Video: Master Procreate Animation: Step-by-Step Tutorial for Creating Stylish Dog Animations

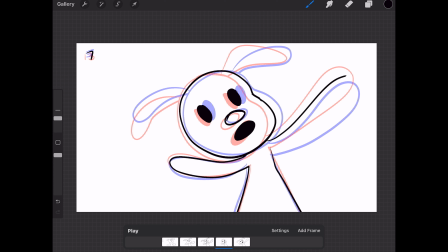[4:09]
yeah, and we will also be coloring it as well. Um,
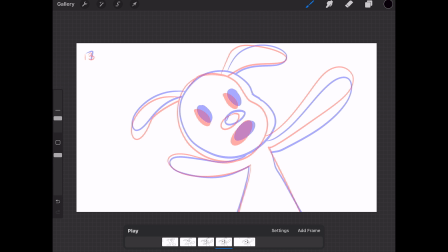[4:18]
and you can see how the arms are touching each other now on the left side. So they're getting closer. The ears as well. Now this is number 9, and then we will go to number 11, which is our last in between.
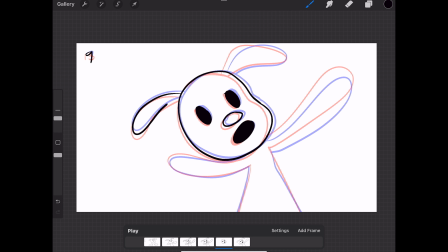[4:41]
This is usually how you animate. This is again a very short animation, so it will be animated short, but again we're gonna recycle it. So what I'm gonna do at the end is I'm gonna repeat it 3 times for the oh, ooh, ooh,
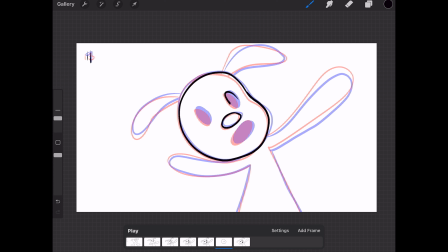[5:03]
and then slow it down for ooh. It's really cool to play with voices. If you haven't tried it, when you go to animation school, you do voice acting.
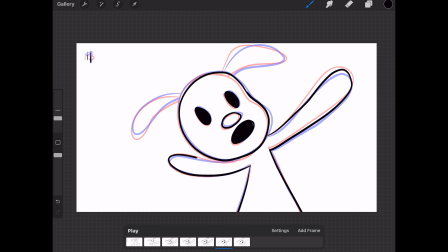[5:18]
Something you do because you should be able to be prepared to do voice acting for your own characters. So never feel embarrassed to do voices for your own characters.
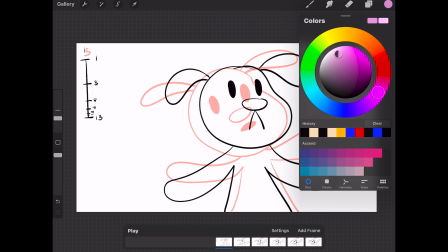[5:32] Ooh, ooh.
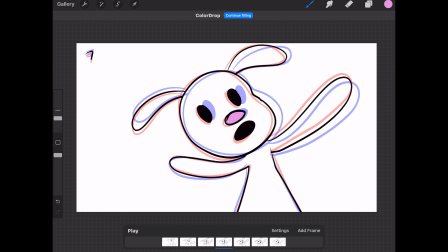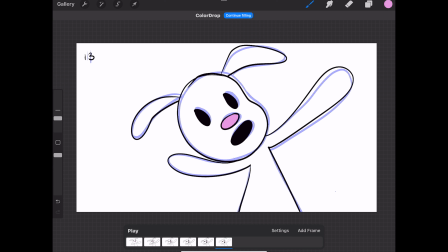[5:42]
It's really fun. Um, yeah, so now we're coloring here.
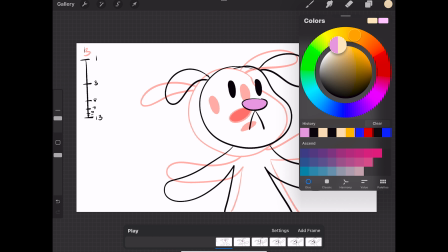[5:49]
I was gonna do a black nose, but I decided to do
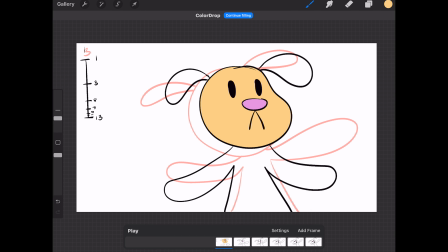[5:54]
pink nose just because it would get very confusing with
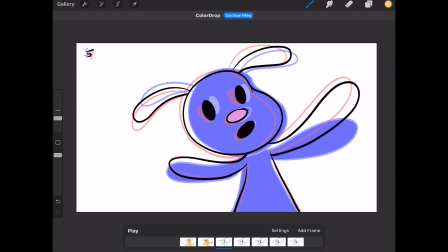[6:00]
the black mouth that we already have going on. Definitely a better yellow than the first one I chose.
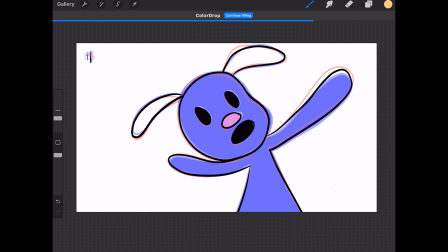[6:08]
We also have to watch out for the gaps that we have going on in the body.
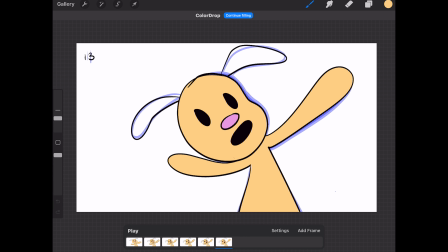[6:14]
I also noticed at the end that he goes a little skinnier, but that's okay because he's sort of falling. So again, squash and stretch. He could be stretching.
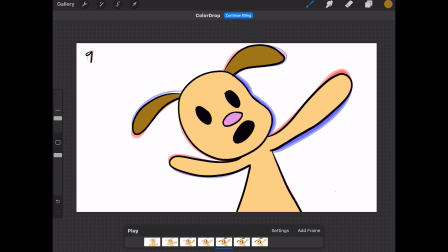[6:27]
No shame on that. No shame on that.
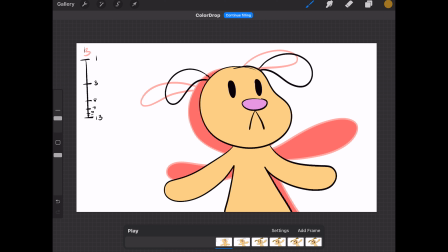[6:32]
Cartoons, just especially when they swirl.
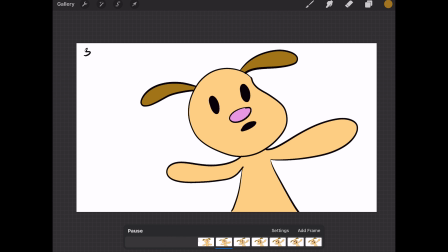[6:37]
This little guy is swirling a little bit too much. Um, it's all right.
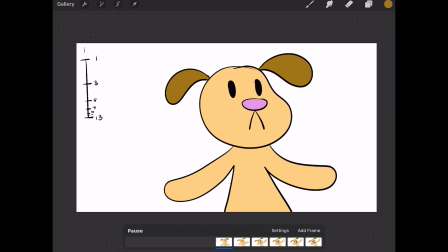[6:45]
I hope yours is turning out better. Um, yeah, it could also look better and smoother if I add more in betweens.
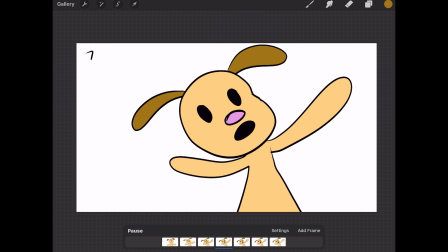[6:57]
Right now it's at 12 frames per second, which means it's holding in twos.
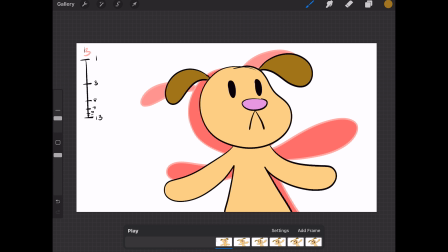[7:03]
You could also, in the software, you could just hold each one of these frames and then say hold for 2.
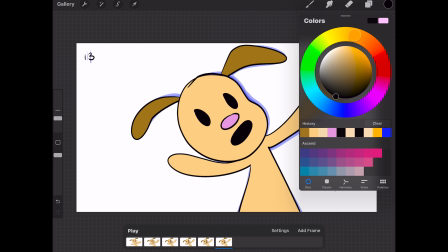[7:12]
So it would be the same thing. But right here, you just, if you say um,
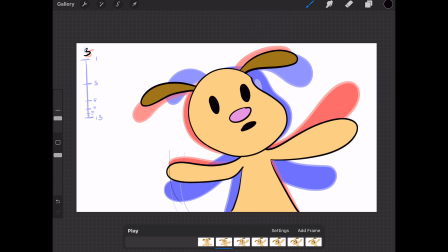[7:20]
playing 12 frames per second, then it's kind of like the same thing as telling each frame to hold for 2s.
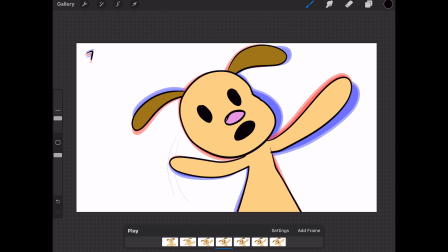[7:28]
I also thought it would be a good idea to add this motion lines, just sort of like an old school cartoon. I love these motion lines. When you're doing things like yeah, you add these motion lines a lot when you're animating.
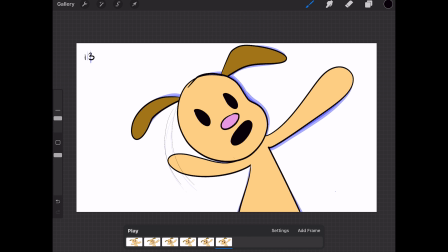[7:45]
It adds a lot of motion, and this is how you do it.
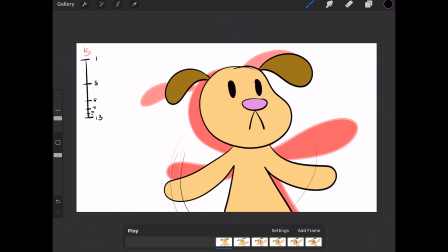[7:51]
So if you were wondering how to do that, you could do
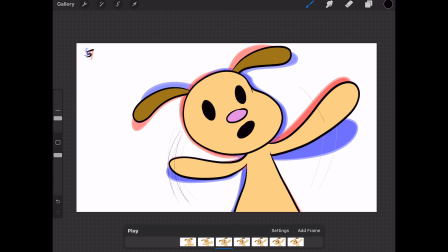[7:58]
you don't have to do it in every frame.
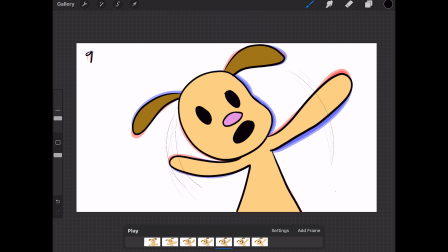[8:01]
If you do it on the first and last one, it is as useful and as effective. So me doing it in every frame, it's really not not practical.